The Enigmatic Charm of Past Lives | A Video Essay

Welcome to our exploration of the film Past Lives, a film that blends themes of distance,
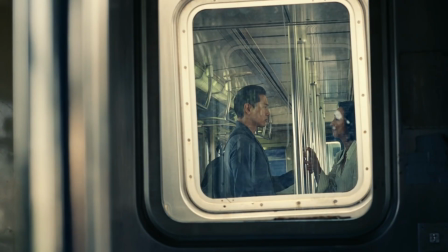15s
time, and destiny to create a rich narrative of human connections. Let's explore how this film uses visual and narrative elements to tell a story that is as complex as it is beautiful. The opening scene of the movie sets stage to what this movie is going to be about. It features a couple attempting to deduce the nature of relationship among the three main characters,
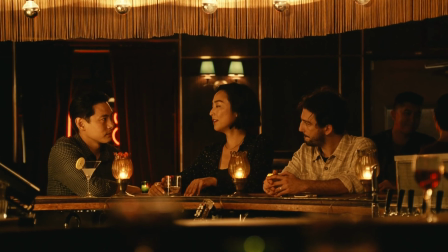39s
but their discussion ends without any clear resolution. Usually, identifying a couple is straightforward, yet, despite several minutes of observation, their relationship remains ambiguous.
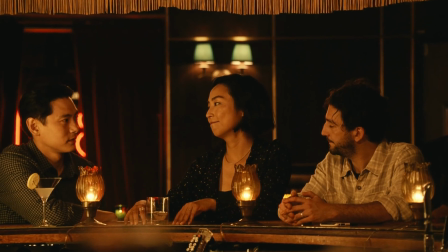52s
As the conversation progresses, the speculations become increasingly random.
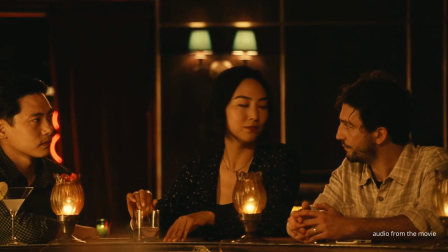58s Maybe they're tourists and the white guy is their tour guide. Drinking at 4 a.m.
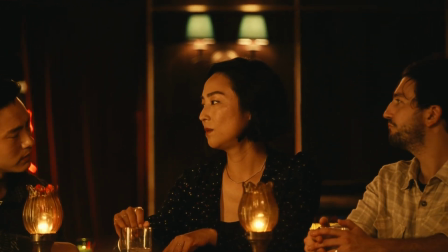65s Yeah, you're right. That makes no sense.
Notice how Nora sits closer to Arthur, yet her bond appears stronger with Haesung. As this scene unfolds later in the movie, it becomes evident that her connection with Haesung is much deeper.
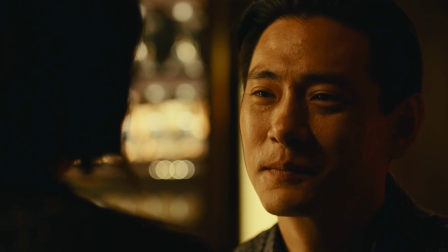79s
They engage in conversation in their native language and share a profound cultural heritage, revealing an unspoken love between them. From the very beginning, Past Lives hints at the theme of distance. The title itself, coupled with the deliberate spatial separation of the credits, foreshadows a story about spaces between people. The film speaks to the audience in a visual language. The background elements, such as the stairs, the paths, the lines,
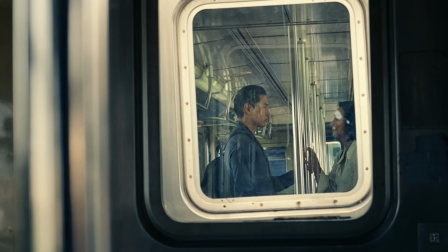109s
are nothing but metaphors for the separation between characters throughout the film. A standout moment in the movie is when Nora and Haesung say goodbye to each other at the age of 12.
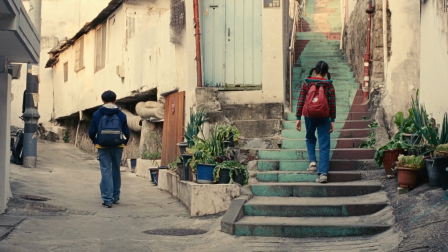122s
This scene foreshadows their future paths. Nora's ascent up the stairs symbolizes her ambitious journey through life, choosing a path less taken and driven by a quest for achievement and success.
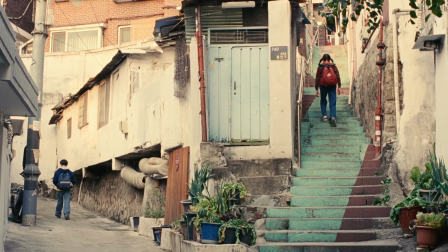136s
In contrast, Haesung's journey, while also moving forward, follows a gentler trajectory. He opts for a more conventional route, enlisting in the military and adopting a go with the flow attitude. Now, take a look at the following scenes and try to identify the common elements between them. Did you notice? In each scene, a line created by a tree or a tile or the surroundings
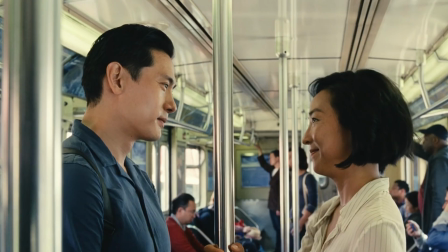170s
positions one of the characters to the left and the other to the right of the frame, visually dividing them. It's almost as if the nature itself is intending on keeping them apart. This is taken a step further in the following scene. Look at the deliberate asymmetry in this scene. It looks like the camera angle was purposely chosen to bring that tree in between the two figures. Often the lighting and colors of a scene go unnoticed by viewers.
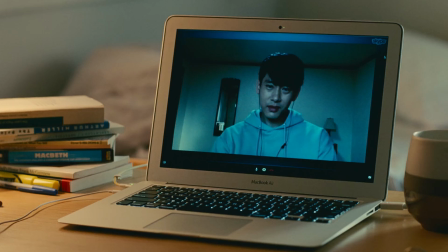200s
Observe how, when one character is in light, the environments of the other characters are shrouded in darkness.
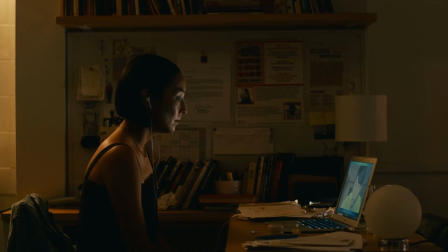206s
Yet, in the video call breakup scene, darkness covers both the sides, creating a shared atmosphere of gloom. There was also an interesting detail to notice in the film: the usage of number 12. Nora waves goodbye to her country at the age of 12, catches up with Haesung 12 years later, making her 24,
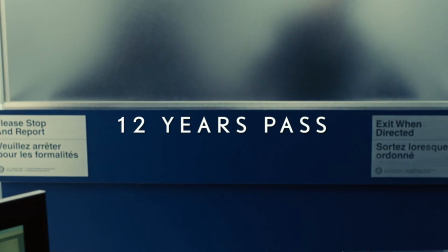229s
and they get their long awaited in person reunion when she hits 36. This little number game underlines how big a role time plays in their story. The ages 12, 24, and 36 aren't just random, they mark some major chapters in their lives, showing us how they grow and change.
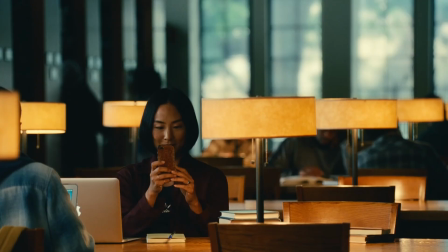250s
It is a neat way to remind us how time keeps moving and shapes our relationships along the way.